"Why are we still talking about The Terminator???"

First of all, that movie is awesome. And I think what I really got from it this last watch, because I hadn't seen it honestly in a good amount of years as well,
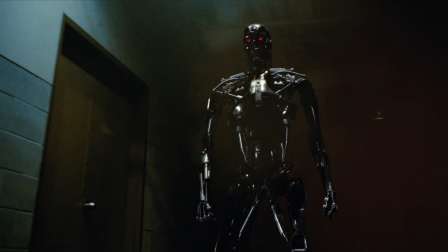0:15 I'd probably say like 10 years or so, is just how efficient that story is told.
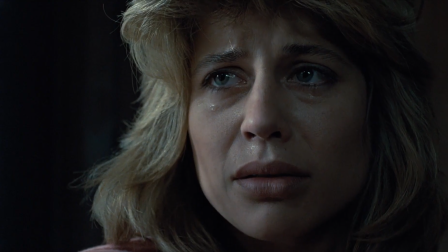0:22 You know, I think when we think of Terminator, we think of this grand universe, right?
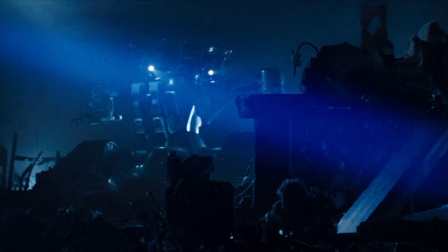0:26 We think of this future war that's raging, and then we also think of like Arnold Schwarzenegger,
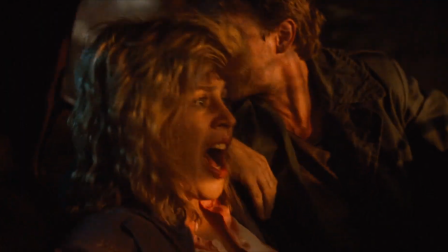0:31 you know, making absolute havoc in 1980s Los Angeles. And when you watch this film again, I think what you really realize is, oh, this has a very independent,
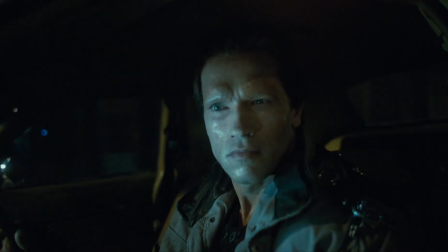0:44 low budget touch to it that I think lends itself a lot to why
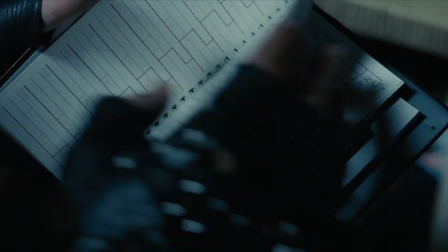0:49 this movie resonates so well with people and also why it's so rewatchable. Dude, I could not agree more. This movie is so fun and it's so crazy how efficient it is with its storytelling. There's not a wasted second in that movie.
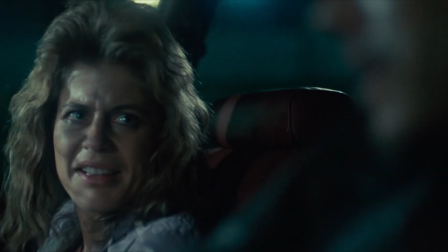1:03 It's always trying to keep the audience engaged, whether it's, you know, we're having a big exposition dump, but it's done in the middle of an action sequence,
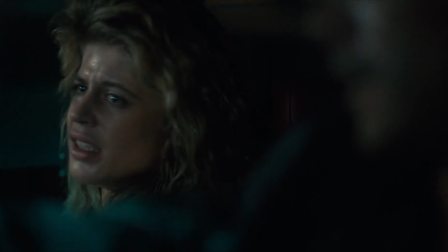1:10 so you're not really noticing, oh, we're dropping all of this information on you.
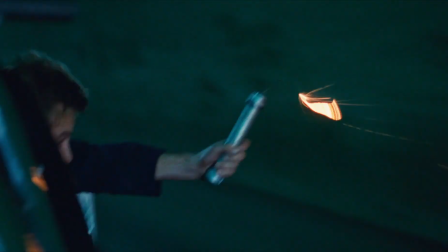1:15 And throughout the movie, it's just almost like this one long chase sequence. You know, it's kind of like Mad Max, where it's just like, once we start, we're going. And that's just the pace that the movie puts out, and it does not relent.
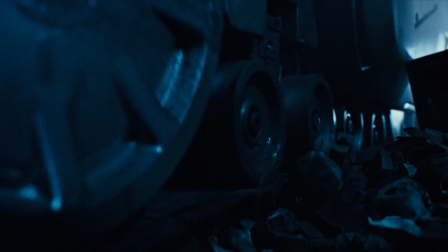1:28 I mean, like the opening of the movie is very famous because you see this big war,
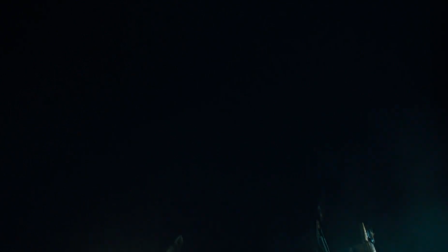1:34 and then the first thing you see of modern day is the arm of like a tractor, a crane,
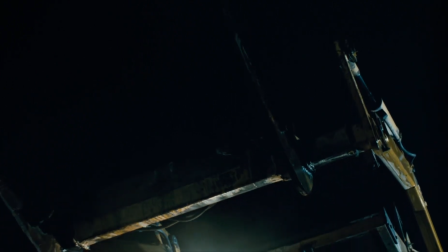1:40 and we think, oh, it's the robots, but it's not. It's just a, you know, it's just a standard crane.
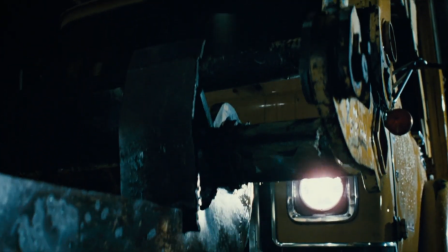1:46 And so like there's this kind of idea that's tying these two things together thematically, like the machines are, you know, developing, and that this is are in our world and this is happening.
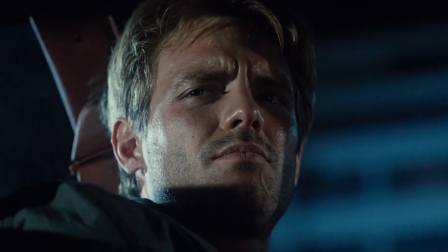1:57 So there's a lot of really incredible usage of, you know, motif.
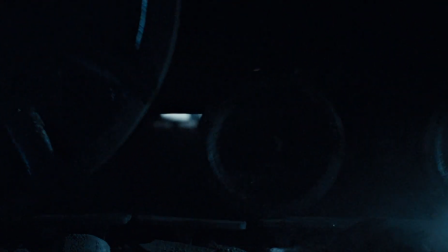2:02 There's an incredible usage of metaphor or parallel cutting, juxtaposition to really sell, not only take this idea and sell it, but also to take this idea and drive it home in a way that resonates and it sticks with us.
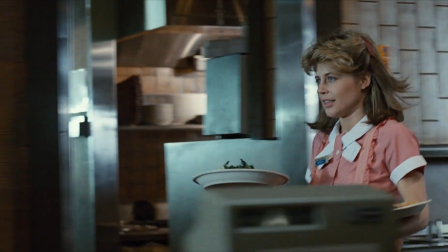2:16 And, you know, with Sarah Connor, this whole character, like we said, you meet her in this diner and she's literally,
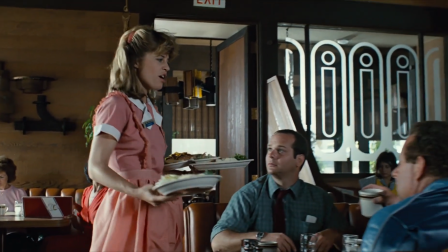2:24 she could be anybody, and she could be anybody to the degree that the Terminator kills like 5 people before her that are also named Sarah Connor.
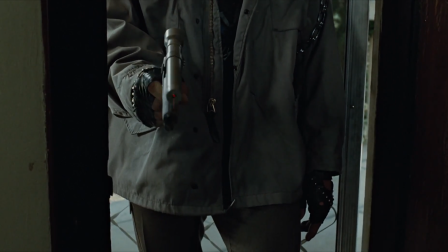2:33 And there's just, from the writing to the directing to the editing to the special effects,
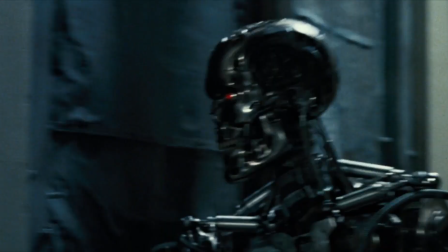2:38 there's just this big wealth of incredible filmmaking and craft on display. It's very smart, very well executed. And I think what's so unique about this film and so effective about this film is that a lot of that
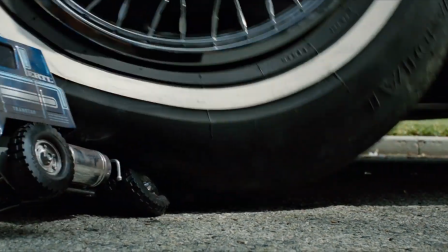2:53 symbolism about technology's integration into humanity,
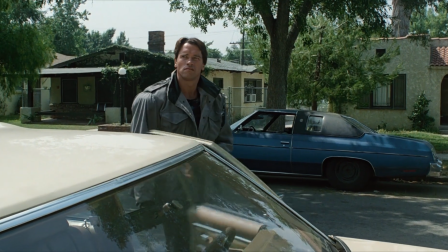2:57 James Cameron doesn't have any character talk about a grand speech about how we should
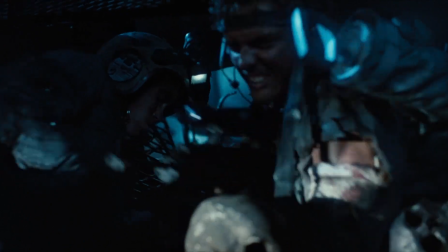3:04 stop the integration of technology or how we should fight artificial intelligence. It's all unspoken for, and the parallels are all drawn from visual elements.
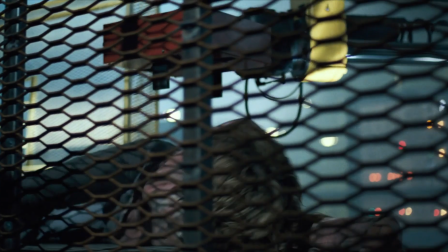3:15 And what I think that does, and almost in a way, it's almost like a lost art of storytelling, or it's almost like something that people don't do now.
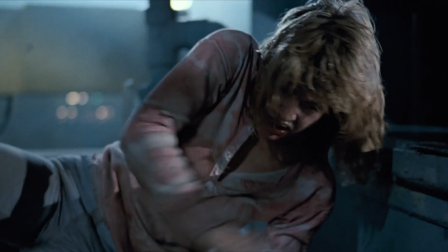3:23 They just let the message exist in the background of the film.
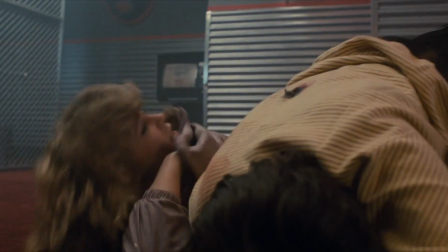3:28 Because the main point of this film is that the Terminator came back to kill this woman, and she has to survive if humanity wants to survive.
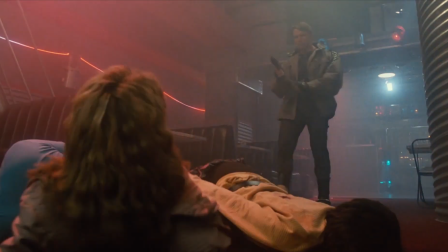3:35 The whole message about, are we relying too much on technology?
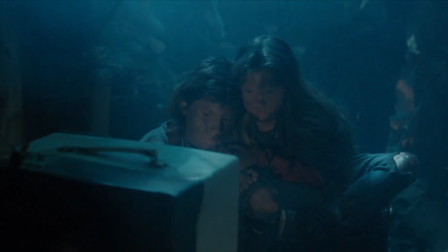3:40 Is technology taking over our daily lives? That exists in the background of the film, and it exists in the way that he cuts the film together.
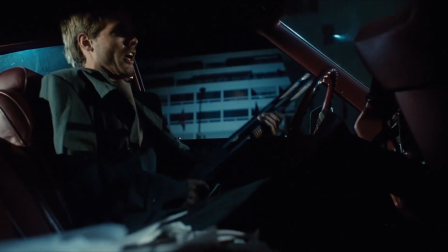3:49 You know, like we said, you see parallels between machinery in the future and machinery in present day, right?
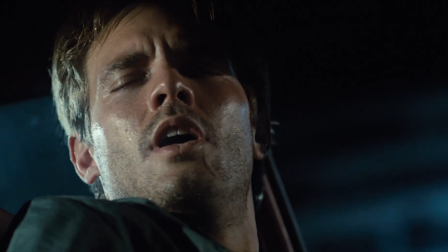3:56 So we already know where humanity's headed, or we already know that this outcome is kind of predetermined,
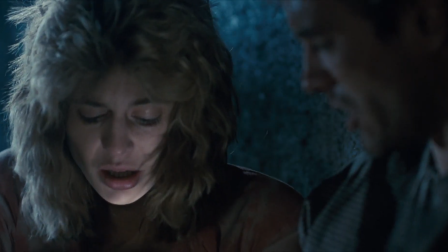4:02 predestined, and I think that's why we're so invested in the characters, because when you strip the film down to its core,
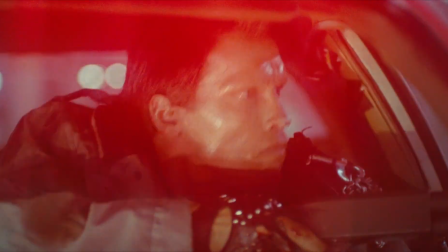4:09 like you said, it's a chase sequence. It's about these characters trying to outrun this machine.